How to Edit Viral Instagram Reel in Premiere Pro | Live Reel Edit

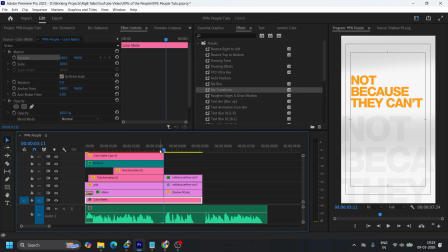1487s
Now the position take, okay, now 1 2 3, so 15 frame. And okay, with this, and let's the position on the top text.
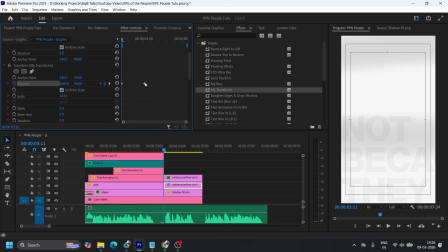1507s
Okay, I want from here like this, something like this one.
Not because they can't.
Not because they can't,
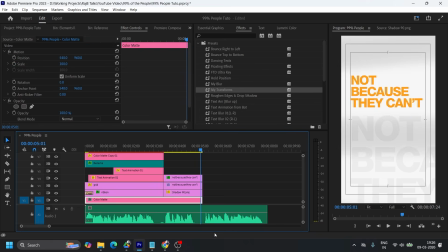1521s
Okay, now for the last frame, I will go for the same color texture, and let's do but because they don't even know the rules of the game. something like
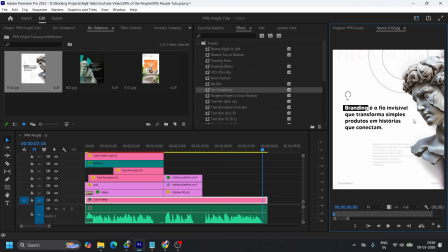1538s
this reference. How about that? Do you like that? Hmm.
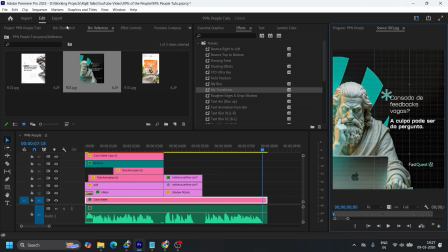1544s
Okay. Okay. Let's use this. So let's see if I have that asset as well.
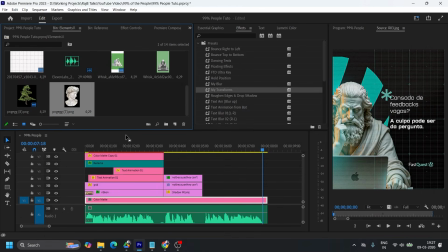1552s
Oh, yes, I have. So let's take this one. Hmm.
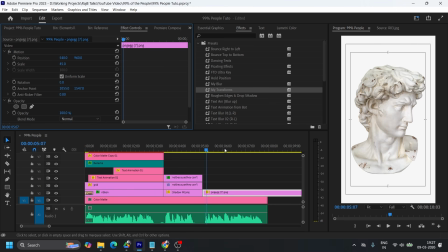1558s
Okay. We can do with this one. Okay. So let's do the reference.
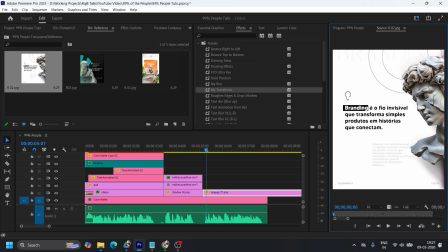1566s
So here I can see that there is a circle like this, and there is something here that is the shadow, and it is a 3D, but in this case I have only 2D asset.
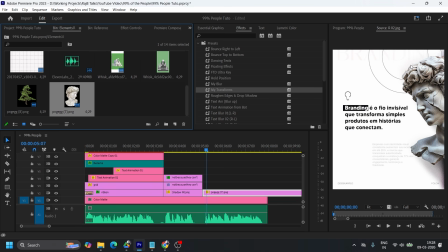1583s
How I know? Because it has something like environment lighting here. So but I think I don't have this.
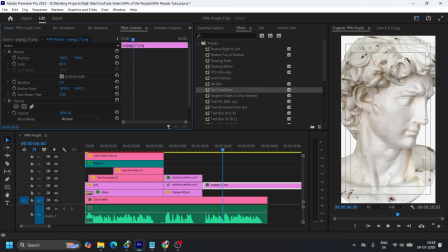1594s
Okay, but still let's do some color grade, so I think we can match
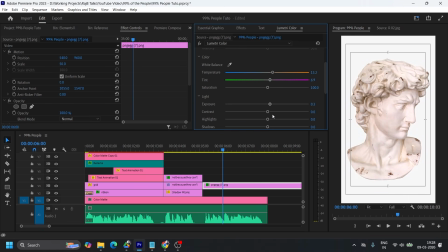1603s
that with the color grading, make it contrast, highlights off,
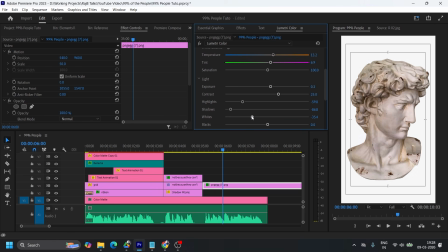1611s
shadows a bit more and more will be the good, the whites and the blacks. Okay, now add the drop shadow. I will add the drop shadow in here, like in this portion.
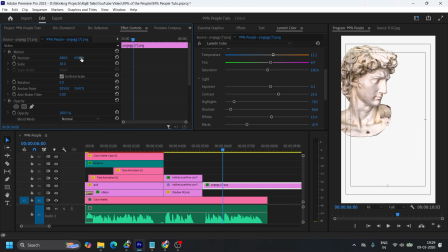1628s
I need something like this. No. Yeah, I need something like this because it is the head is something, he's looking like down. So let's add the drop shadow first in this portion. Okay. For that, go to effect, drop shadow.
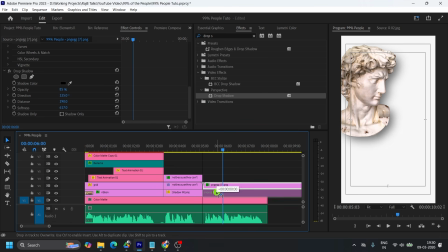1650s
Also, I want to add a bit noise here so that the shadow will look good. Okay, to make it a little bit real, I will add a noise, and let's make this 40, and I don't need the color noise.
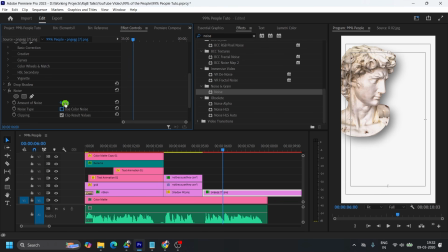1666s
So let's uncheck this. Okay, let's add a bit more. Okay. Yeah. So, okay. I think 50 will be good value.
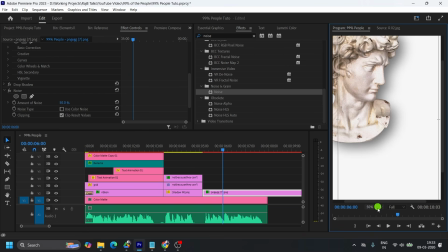1678s
So you can see this with noise and without noise. Okay. So this is with noise, and if I uncheck this, so you can see this, it looks more natural.
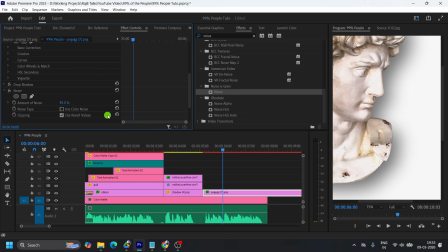1694s
So let's decrease the noise a little bit. Yeah, that looks good.
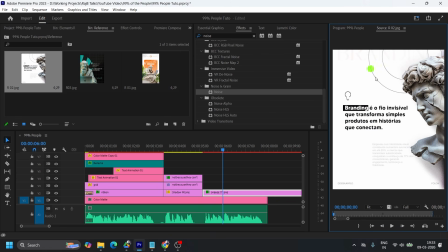1701s
Now let's fit. Also, I will add some circles here as they have included.
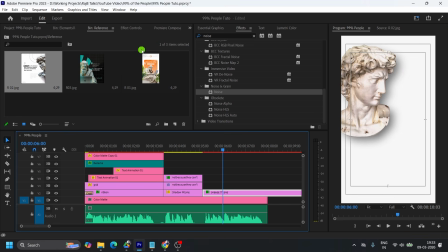1710s
I will also include it, and the position I will keep same as the reference,
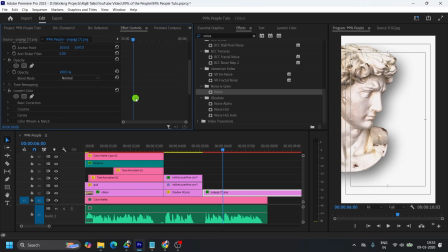1718s
like this, and the drop shadow a little bit down. Let's change the direction.
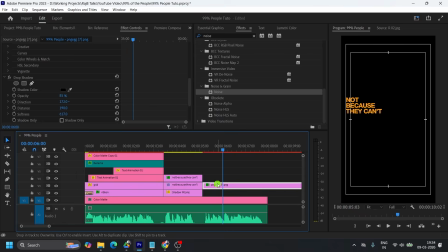1730s
Okay, and let's add circle, bring it here.
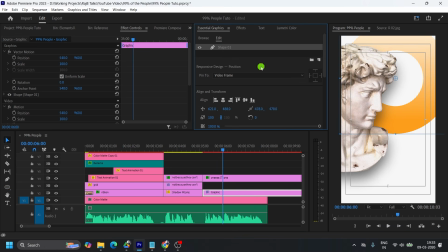1742s
I think this looks good because I already take, the lines. That's why the circle has created it's normally, so I don't have to work on this. I want like a bit more thick, so let's make it 400 maybe.
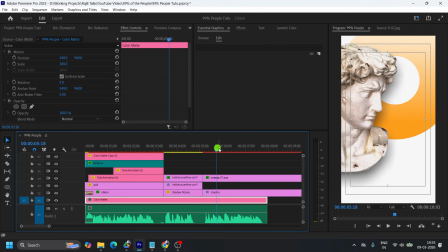1760s
Yeah, that looks good.
And so it says because they don't know the rules of the game.
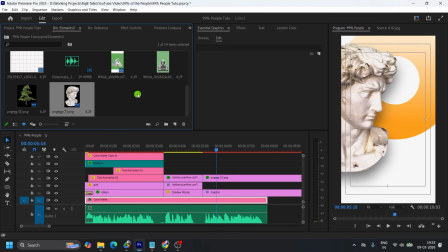1767s
So let's add another thing, which is okay, let's add the text first. So for the text, I will go for text.
but because they don't, Because
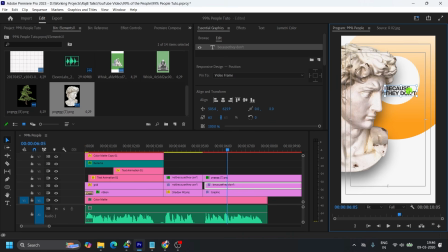1788s
I will write this down here.
but because they don't even know the rules of know the rules of the game. Rules of the game.
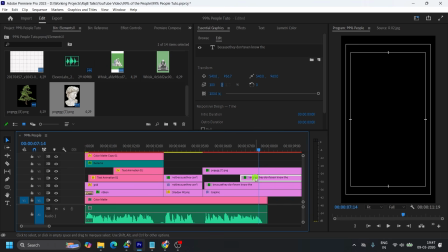1809s
So, rules of the game,
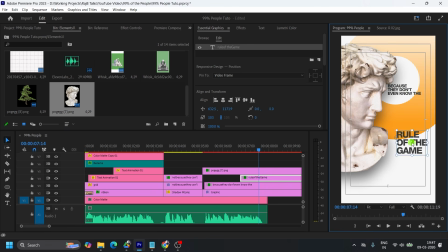and make it Morganite.
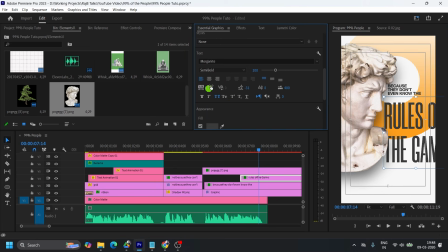1826s
Let's increase the tracking 0, maybe -20, and decrease this rules of the game and make it bold.
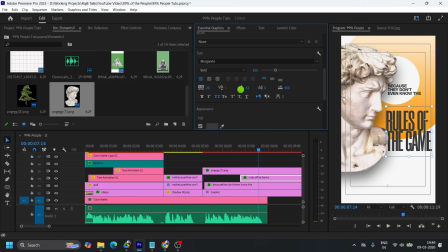1843s
Yeah. And let's this one. Okay. Also, here a little trick I will do.
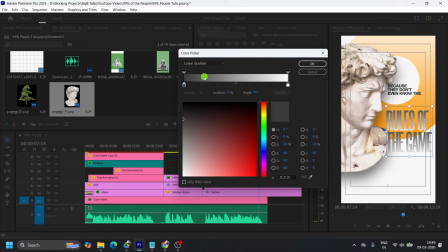1858s
Here I will take linear gradient for this. Okay, black is good, but for this one, I will go for this color. So it will give a good vibe to the colors, good contrasty as well.
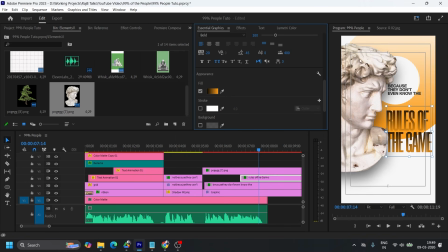1876s
And also for this one, I will rotate the circle because I need the
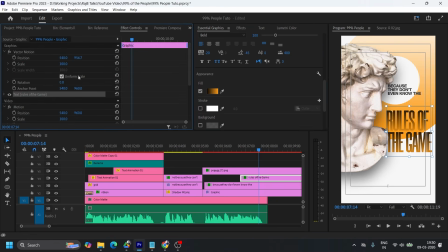1884s
this light portion to the bottom so that the text will pop more. As I said that the light portion will be at here. So for that, I have to make this vector motion anchor point to the middle of the circle.
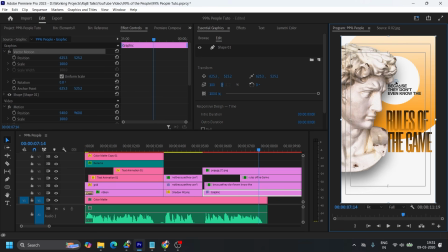1903s
So like here at the middle of the circle and then rotate this. Okay. Now it's kind of more popped out. Let's bring it here.
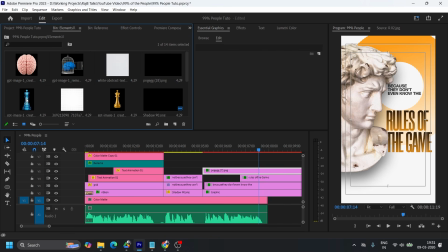1915s
And also as a game, I will add this like chess.
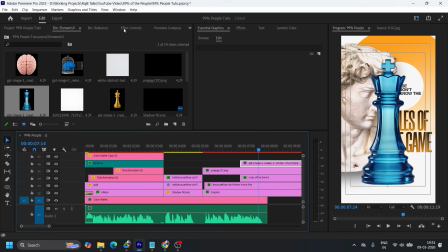1924s
It's a king. Okay. Here.
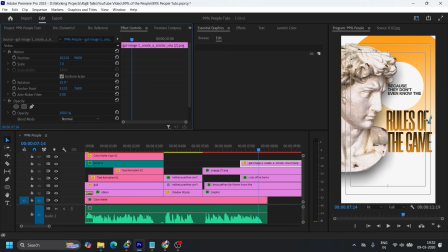1931s
So something like this. Maybe make it more small. Let's add here. How about this? Let's add here or maybe here. Okay. And add a tint effect here. Add a tint.
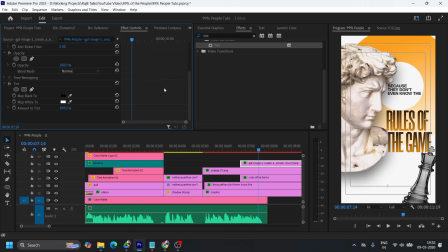1951s
And in the in the black portion, I will take this color. So it will give a good. No, no, no. I don't like the black. Only the white portion. Maybe this one. Yeah, that looks good.
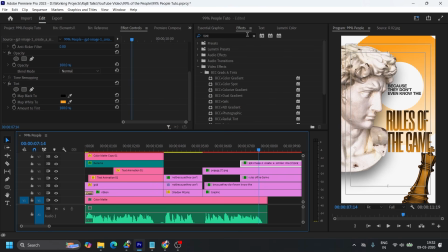1966s
And make it a little blur so that it can add a little depth of field. So give it a blur, a subtle blur, not too much.